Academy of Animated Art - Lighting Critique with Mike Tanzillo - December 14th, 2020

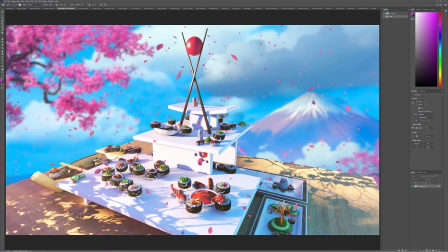6:54 They're just, they're a little too, like there's something about them that's a little bit too simple at this point like they're a little too white lambert and i'm wondering if maybe you know i looked at some reference uh from white plates and you can kind of go one of two ways you can
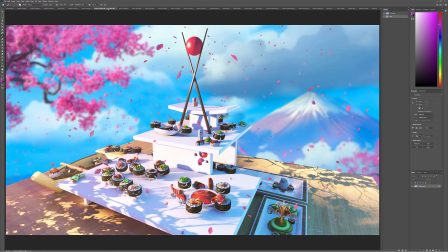7:10 either go like a super matte finish kind of like what we're seeing here like that's kind of cool and modern and the shadows would be kind of super soft um or you can go with a more ceramic plate and there would be more like reflections and and refractions and stuff in there um
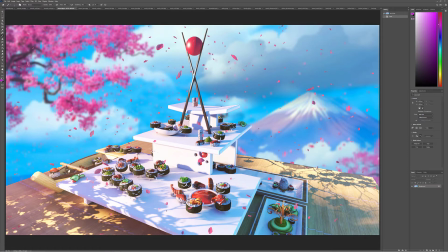7:27 not refractions reflections and like specular highlights in there um i would i think you should you should choose one of those and then also if you can i would consider um maybe putting some sort of color or something around the edge of this just to kind of give it a little bit more
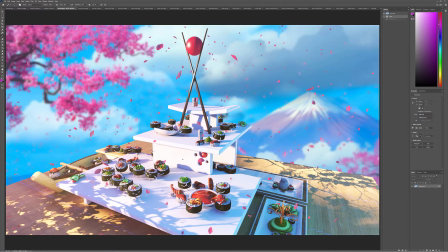7:45 decoration and a little bit more grounding and so it just doesn't feel like a pure white kind of lambert on top um you could also adjust the color or maybe darken it down a little bit just because um now in comparison to the rice the rice feels a little bit gray and a
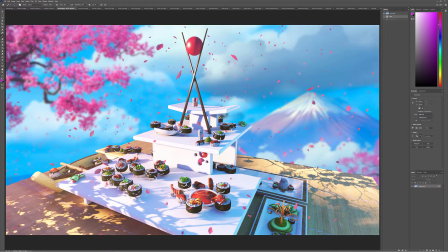8:02 little bit toned down but you can mess around with that if you want to go back to the wood that's fine too but i was just just just kind of playing this through a little bit um so yeah so i would i would increase the value especially on um some of this rice in the fill area like just just boost the gamma on the rice just to touch i love the colors and pretty pinks the subtlety
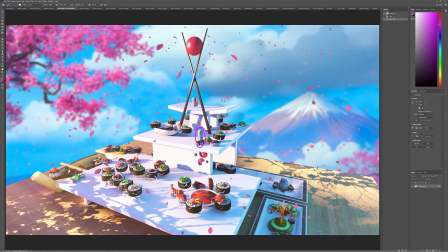8:22 in your shadows is gorgeous um i love the shape that you're getting from that some of that stuff um you could you could work on um kind of artistically sculpting uh like the way that all of these these all down here are in nice shadow um
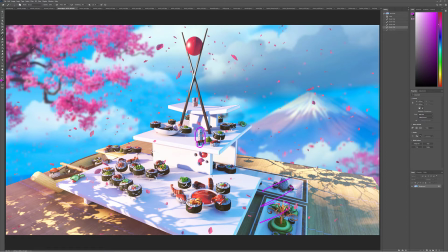8:38 figuring out how to craft more shadow onto the top and a little bit more light to like let's say you wanted to kind of focus in on this region here, just kind of carving out more of a pocket of light around those, or like a pocket of light around here and a pocket of light around here.
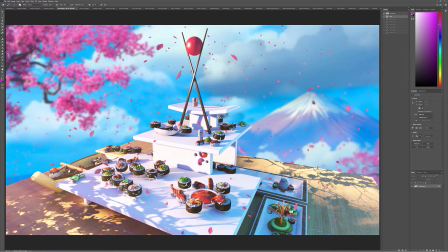8:55 Because I love the way that these are setting back now. And these back here too. It's just, there's a lot of everything else that's kind of in the sunlight. That is, that's kind of our eyes moving around and kind of seeing a lot of different things.
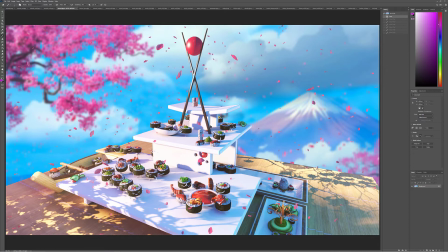9:11 Additionally, I think you can bring the the level of the key light like the height of the key light down um because these all these guys are so close to the ground that some of that sometimes their faces um get a little bit too much in dark in darkness and i think if we lower the key light down we can we can sneak some more light in there
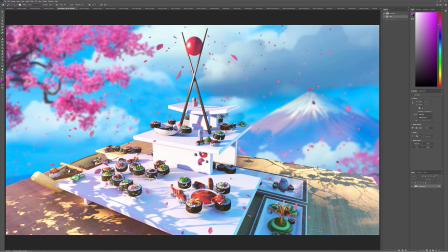9:33 um yeah and then i would also for you i would also work on uh these orbs and kind of figure out because they're not bad right now they're just a little simple um they just feel like a blend shader has been applied i would because because a couple of them are so big
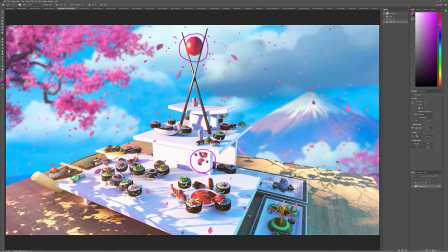9:50 i would i mean if you want to remove them that's fine then we can focus on other things but if they're going to be in there i think you should uh try and make them a little bit either feel like fish eggs or um maybe feel like a balloon or just something a little bit more uh special or garnering the amount of screen space that they're taking up a little bit
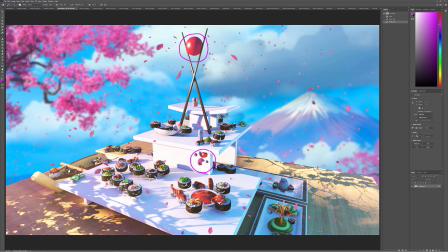10:12 but overall this is looking really good let's look at uh compared to your previous version
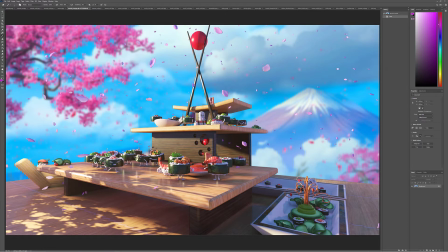10:18 yeah do you see i bet you you know what like the rice i bet is the same value here
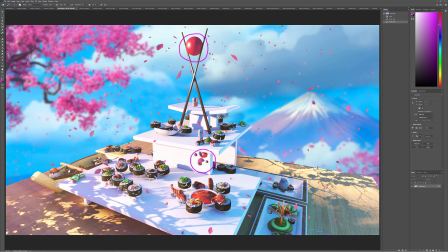10:23 as it is here but because it's surrounded by white it now feels darker and dingier um
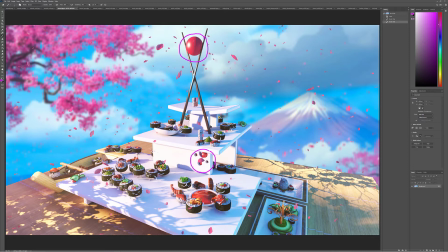10:29 so just something to keep in mind there though but super fun this is looking great you've got everything like the good thing is you've got everything in place um it's just a matter of of dialing in the look now now you're doing the fun part now it's all lighting and fun so um yeah let's take a stab at the next iteration i'll see what we see what we get from there so
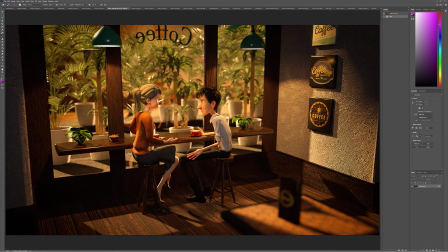10:47 but really really good job andre so big progress from your previous uh version um like outside it's so much more depth and space and um kind of richness out there i love the specularity on his hair um one thing about the outside there's like a dark shape that's kind of
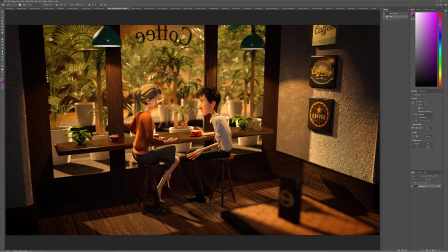11:07 you kind of see it kind of running through there it's a little like it's a little district i would like all of the values to never really get darker than like the browns that we're seeing in there um and and just because like outside is going to be um
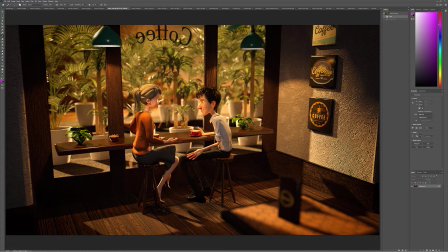11:25 brighter than inside it's just like natural light is going to be much much brighter than than interior light so i would like to not only lift that dark value i would like to lift the overall exposure outside this window to be maybe like a stop or two above where the characters are.
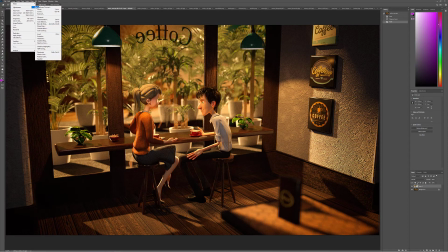11:44 Let's see. Take
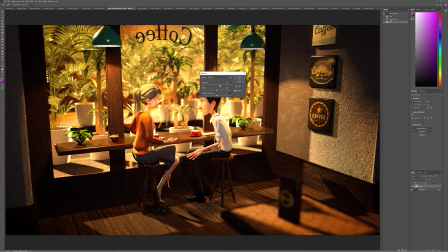down the saturation there. So it'd be a little bit more like in this realm.
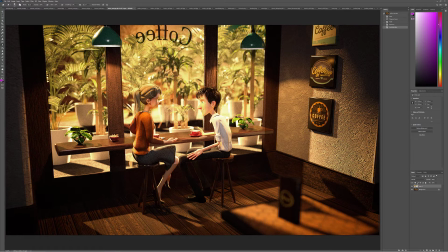12:06 And then the characters can come back down. Because like, again, if you're thinking about light levels between interior and exterior spaces, exterior is always, always, always going to win. And so seeing them kind of balance together isn't doesn't totally
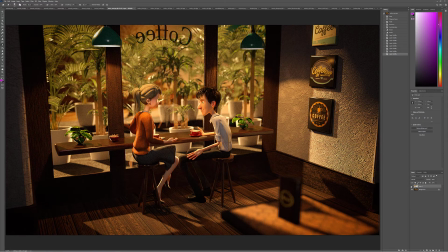12:21 it reads as being like maybe like more feels more like a studio than a natural environment.
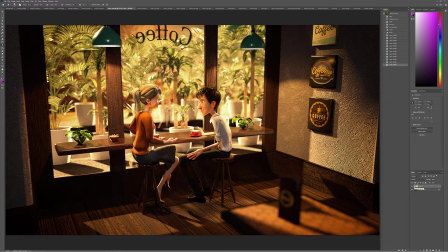12:27 So I would just push that outside a little bit brighter in terms of the interior space. Now that we have OK, now that the outside has gotten because, you know,
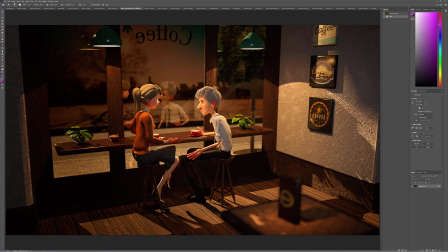12:39 because like where we were before was it was more about the interior than the exterior. and
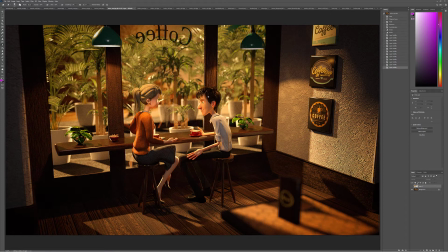12:44 even without this brightness now it's just it seems like there's more light coming in from the outside than there is on the interior um we can start to emphasize that a little bit more and and by that i mean we can tone down the influence on some of these interior lights because right now they're kind
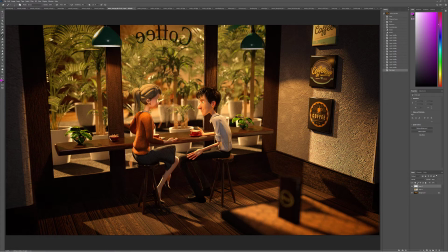12:57 of competing so um i would let's see what i think about this i would even consider i can leave them on but like like really diminishing the influence on these lights so it's more about the light coming in through the window on the character and now they're getting
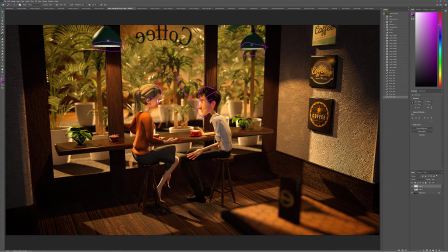13:15 like a little bit more rim and then all this is just kind of fill and then um like you won't see as much of of this type of shadow on the wall as you'll see light coming in from from the side and really like
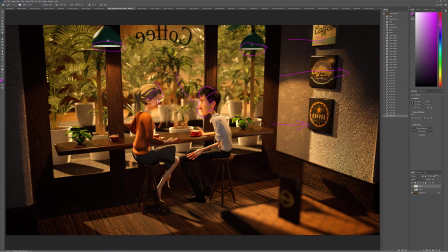13:31 pushing back this way along you know like scraping along the wall that way um and then you can, cause right now, like the, the shape here of the light coming across here, the shadow there, this kind of triangle of brightness is creating a weird read on this wall over here.
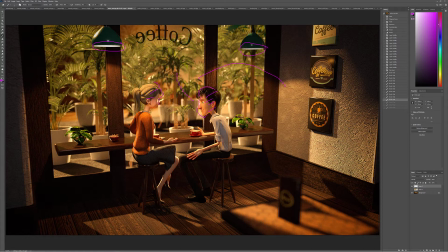13:49 So I would, I would try and limit it to just be, to, to not feel these lights as much as again, the more powerful exterior light coming along this way.
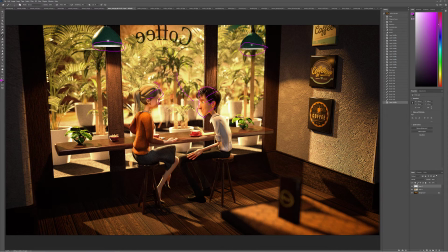13:58 Cause like I said, once we make this brighter, you're really going to want to feel the light coming down that way. Um, Um, I would take down the light considerably on this table and then I would soften, um, soften the shadow on the ground here.
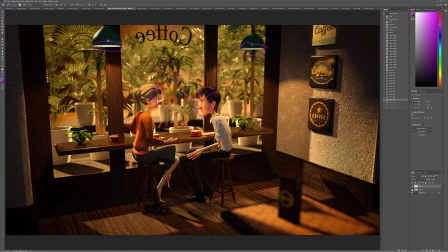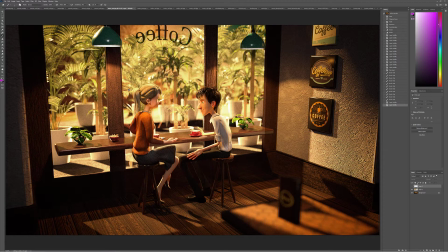14:24 Looking at this. Yeah. I would start there and see where that takes us from there. I think that would be really good.